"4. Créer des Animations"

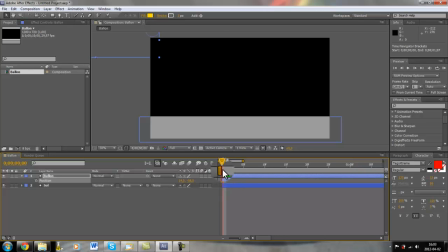758s
Et puis, on va, grâce à ça, avoir une anime qui va être très plausible. Pour bien voir qu'est-ce qu'on fait et y aller image par image, vous pouvez zoomer et dézoomer grâce aux petites montagnes ici. Alors, je vous conseille d'y aller par 5 frames comme ça. Alors, on peut bien voir qu'est-ce qui se passe.
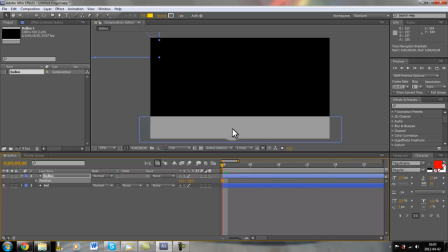778s
Alors, commençons immédiatement. Alors, on lance l'anime. Avançons peut-être de 8 images. Alors, on peut voir la 8 images ici. Et puis, on vient faire descendre le ballon. Parfait.
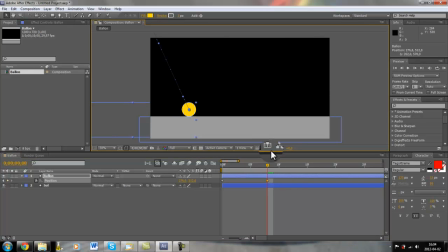796s
Pour la remonter, comme ça va être un peu plus lent, on va se déplacer de cette image à la place de 8. Alors, on peut se déplacer d'image en image grâce à page suivante et page précédente sur notre clavier. 2, 3, 4, 5, 6, 7, 8. 7, pardon.
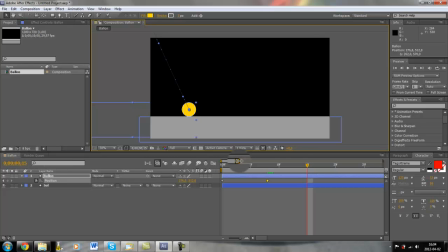814s
Alors, 8 plus 7 égale 15. Alors, on est bien à la bonne place. On fait remonter notre ballon. Pas trop, bien sûr, on veut que ça reste réel tout de même. Et puis la descente va être encore à 7 secondes.
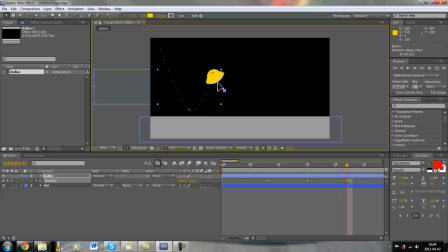828s
Ça veut dire à 22. Puis ici, ça redescend. C'est bien. Parfait pour ça.
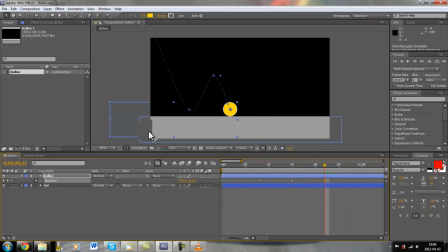845s
Parfait. Alors, si nous continuons avec le mouvement et l'animation de notre boule, on va avancer à la place de cette image cette fois-ci. On va avancer de 5 images. Alors, 1, 2, 3, 4, 5.
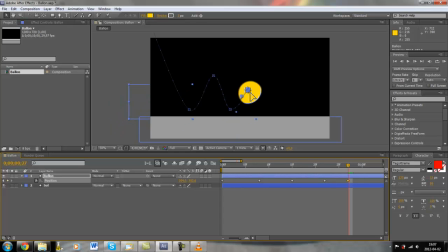859s
On la fait remonter, bien sûr, un peu moins que la suite d'avant. La tombée d'avant. Ici. On avance de 5 images. 2, 3, 4, 5. Ici, ça vient retoucher le sol.
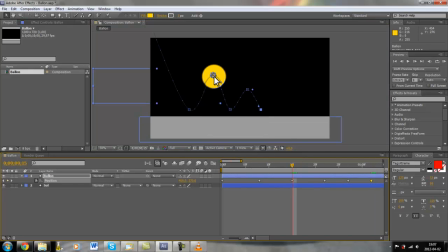878s
Parfait. Juste faire une petite modification, tant qu'à y être, parce que je vois ici que notre tombée est un peu basse. N'est pas assez haute, ça va. Le mouvement va être pas assez réaliste. Alors, je viens le remonter un peu pour lui donner un peu plus de vie. Je vais faire pareil ici. Parfait.
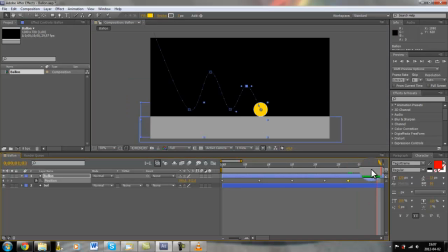901s
Alors on continue. Maintenant on va avancer de trois images. 1, 2, 3. On le fait remonter encore moins. En fait, disons 4 images.
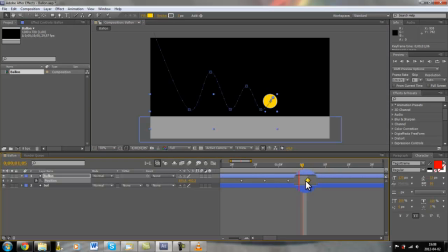915s
Je vais l'avancer un peu. On fait comme ça. Ensuite, 4 images encore. 1, 2, 3, 4. Puis voilà, à ce moment-ci, c'est de la répétition, bien sûr, mais je vais le finaliser avec vous pour être sûr que vous maîtrisez bien.
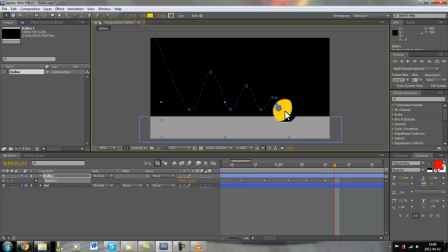935s
Ensuite, 2 images. Ou peut-être 3, juste pour dire que c'est plus fluide et séquentiel. 1, 2, 3. La retombée.
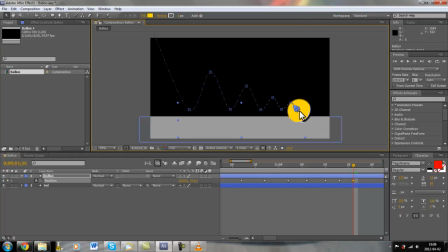953s
Puis, j'essaie de bien l'ajuster. Une, deux images généreront la dernière tombée. Parfait.
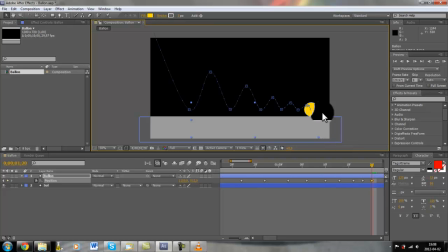970s
Et puis, finalement, je vois qu'on est rendu assez loin pareil dans l'animation. Alors, qu'est-ce qu'on peut faire? C'est prendre la position initiale du calque, en fait.
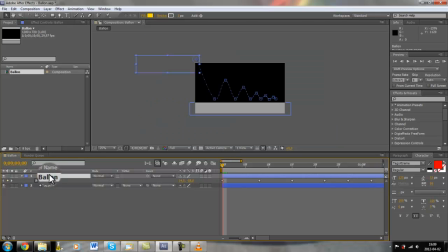983s
Et puis, tout simplement, la bouger. Bien sûr, en sélectionnant tous les autres keyframes. Alors, on vient bouger tout cela. Et puis, comme ça, on va avoir notre dernière poussée par l'inertie qui va se passer à la fin.
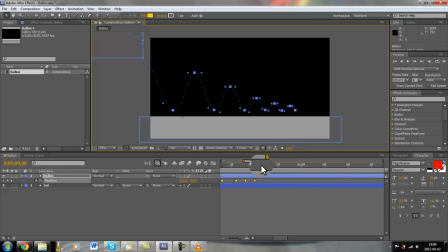1004s
Vous allez mieux comprendre lorsque je vais y être.